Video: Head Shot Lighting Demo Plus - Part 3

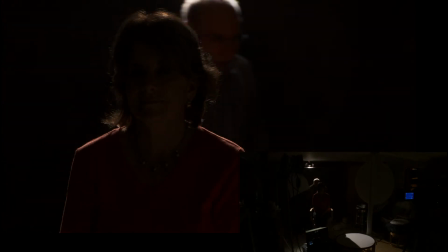And I want you to watch as I'm going to take a light that is a battery-powered handheld light.
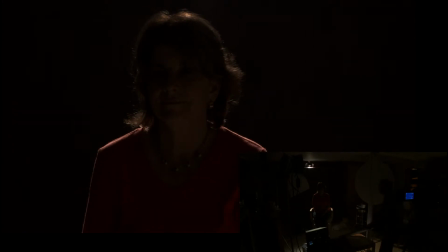Oh, we're still getting, oh, actually, I just realized if I bring in the reflector, this is just reflecting, using the shiny side, reflecting the backlight, or using the
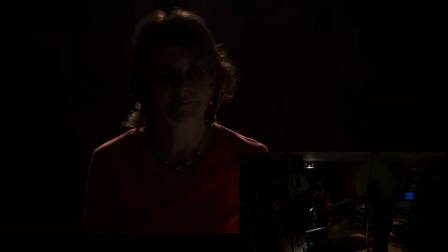white side. That's how much we get just bouncing the backlight back into the scene. So I'm getting rid of that.
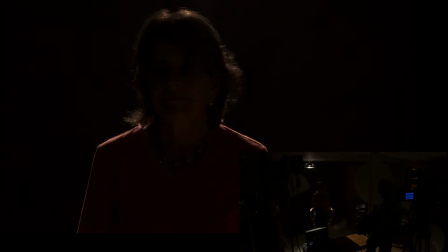Now this light has a heavy battery on it, and I'm going to aim it away to begin with.
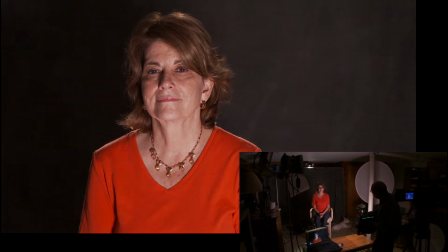And I think it's probably a little bit strong, so it's on a dimmer.
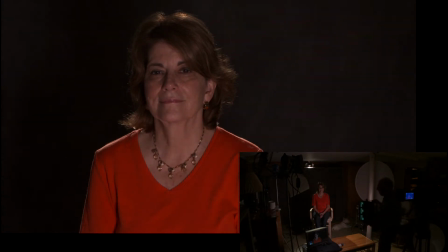This is an LED light. Now, I just want to kind of move it around, and so you can see what happens
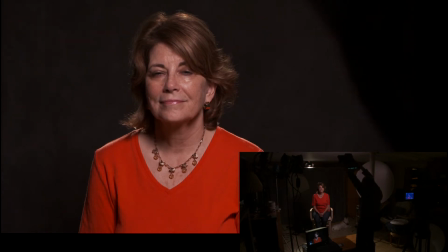as the face is lit from different angles.
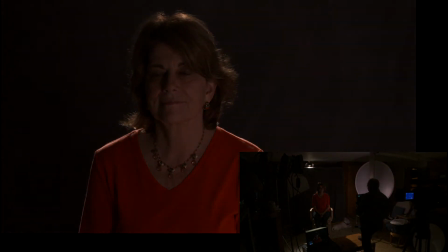I'm going to start out by reducing it a little more, and when we go overhead,
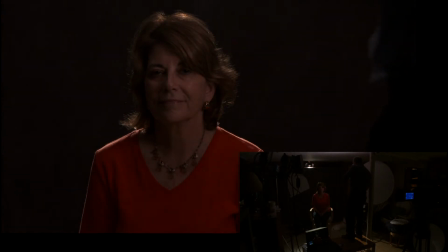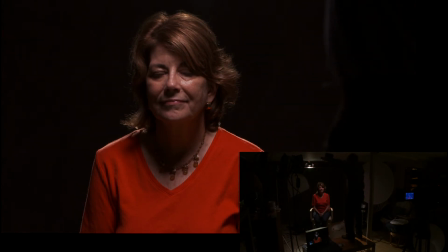this is kind of like an overhead fluorescent feel, or if I'm really overhead,
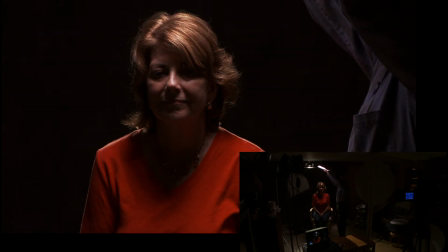this is more like a Godfather feel.
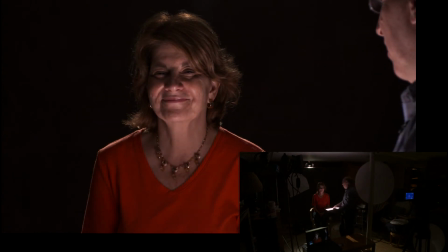Obviously, we all know that if we go right underneath, this is more of the Exorcist feel.
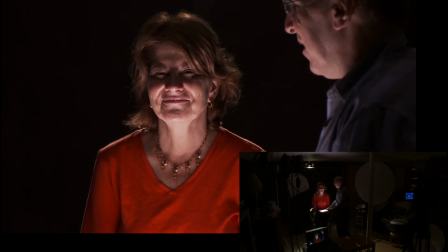But
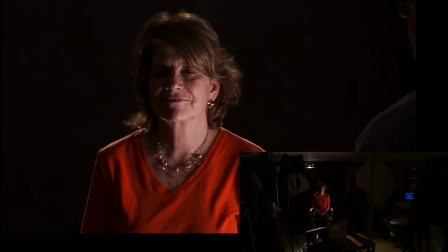now watch what happens as I come around.
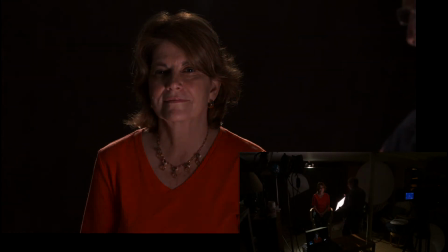Now, interestingly enough,
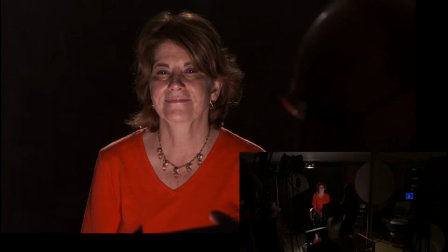if we come from, I think this should be just under the lens, that's
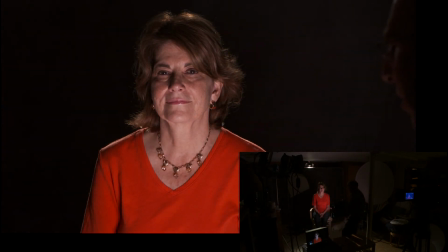actually a fairly interesting fill feel.
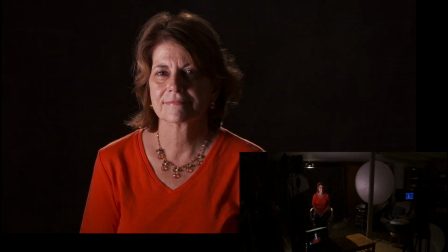But obviously the position of the key light can make a lot of difference in whatever scene, and that's,
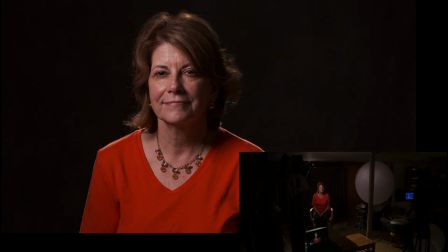where you position the key has a lot to do with the way a character is perceived.
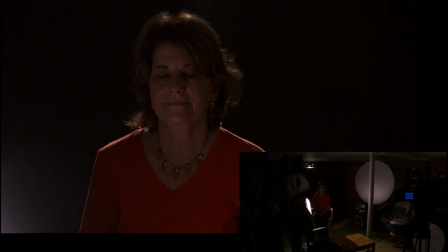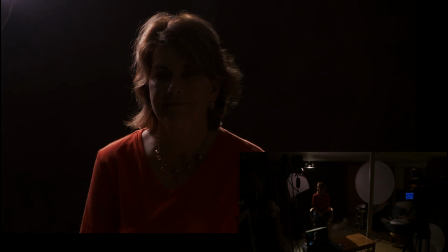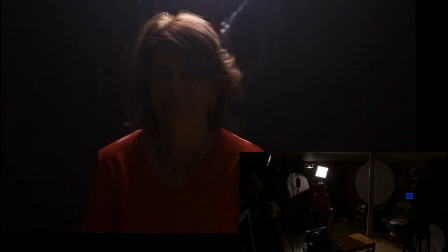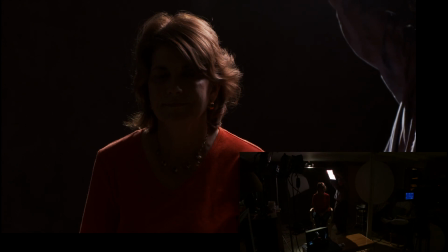And yes, there are rigs that can actually hold lights almost anywhere.
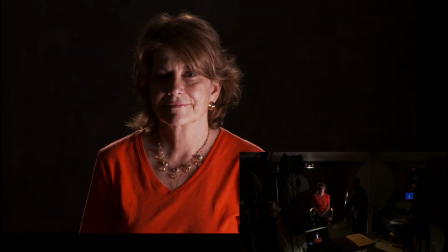However, as I'm just moving around to so you can get a feel for all the different ways that can work.
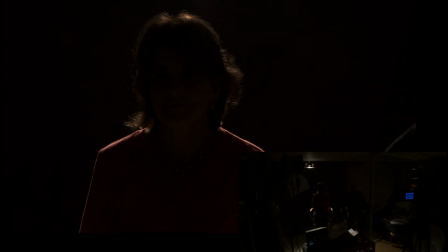That's this part of the show, and there's one other part that will appear in the next video.